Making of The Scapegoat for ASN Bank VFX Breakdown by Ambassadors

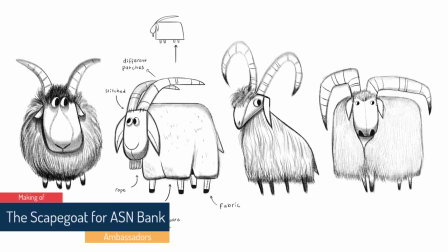2s
We start off with a lot of designs just to see how we can find the correct design for it.
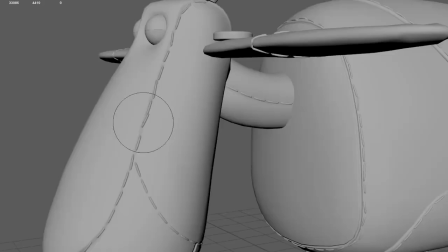7s
So everything we design for this character is based on his personality. So everything in his design needs to be innocent in a way.
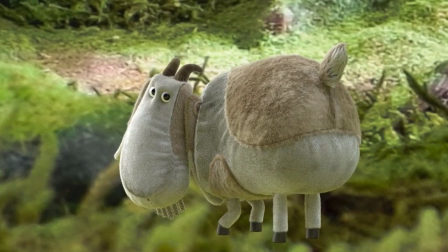16s
So he's softer, he's really round. I think it worked out pretty well. My favorite character would definitely be the frog.
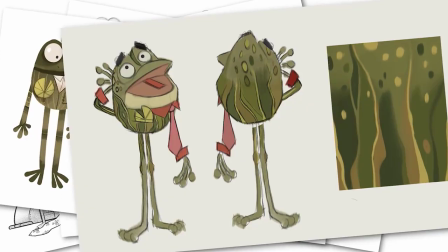26s
I love them all, to be honest, but I think the frog is the coolest. and also the most fun character to animate because he's built out of primitive shapes.
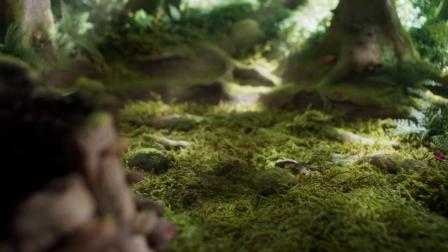35s
And because of all those primitive shapes, you can get really tight and really readable poses.
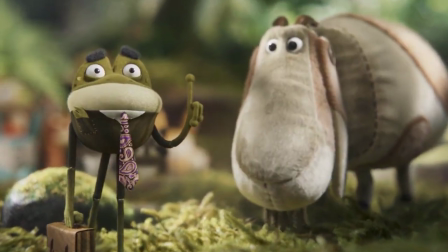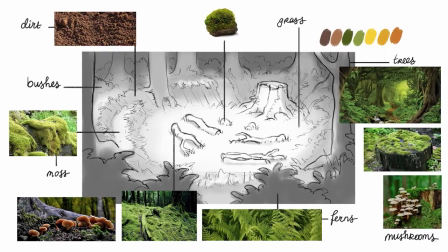44s
The forest itself is sort of modeled after a courtroom, but we also challenge ourselves of how could we make this forest different from previous forests.
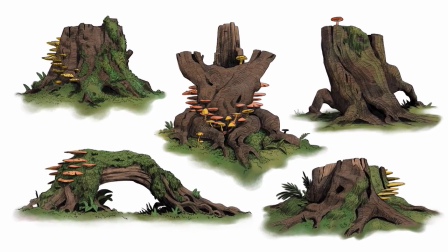55s
This is really like an enclosed, like a deep, more kind of damp, mossy forest, which was kind of a fun way to really change the look and feel of the sets a little bit and created a deeper wood.
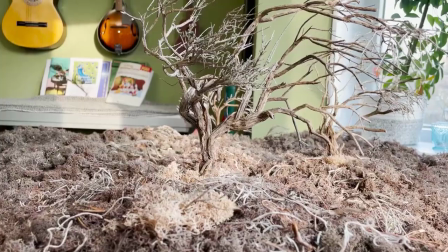70s
And now we have, like, multiple environments, which is, like, a dead forest. And we have an old creek, which is destroyed by the heat.
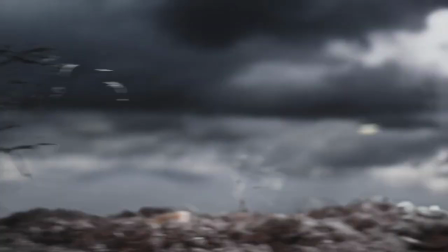79s
It's a really rich film because of all these extra details we put in.
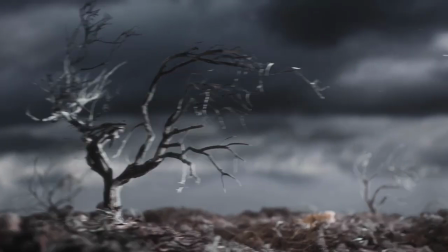I think my favorite character is probably the judge. The way that her wings kind of become these judges' robes.
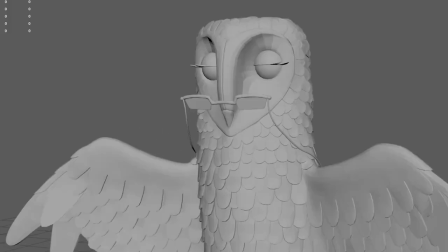96s
And she is quite elegant. and there's a lot of small details.
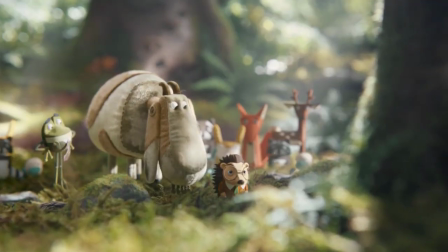101s
Or each time you see the film, you notice sort of new details within the textures and little aspects of the character.
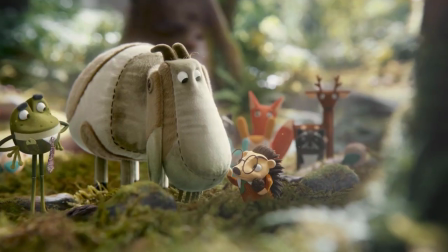108s
You see new ones each time, and that's what's so fun about the process of creating them.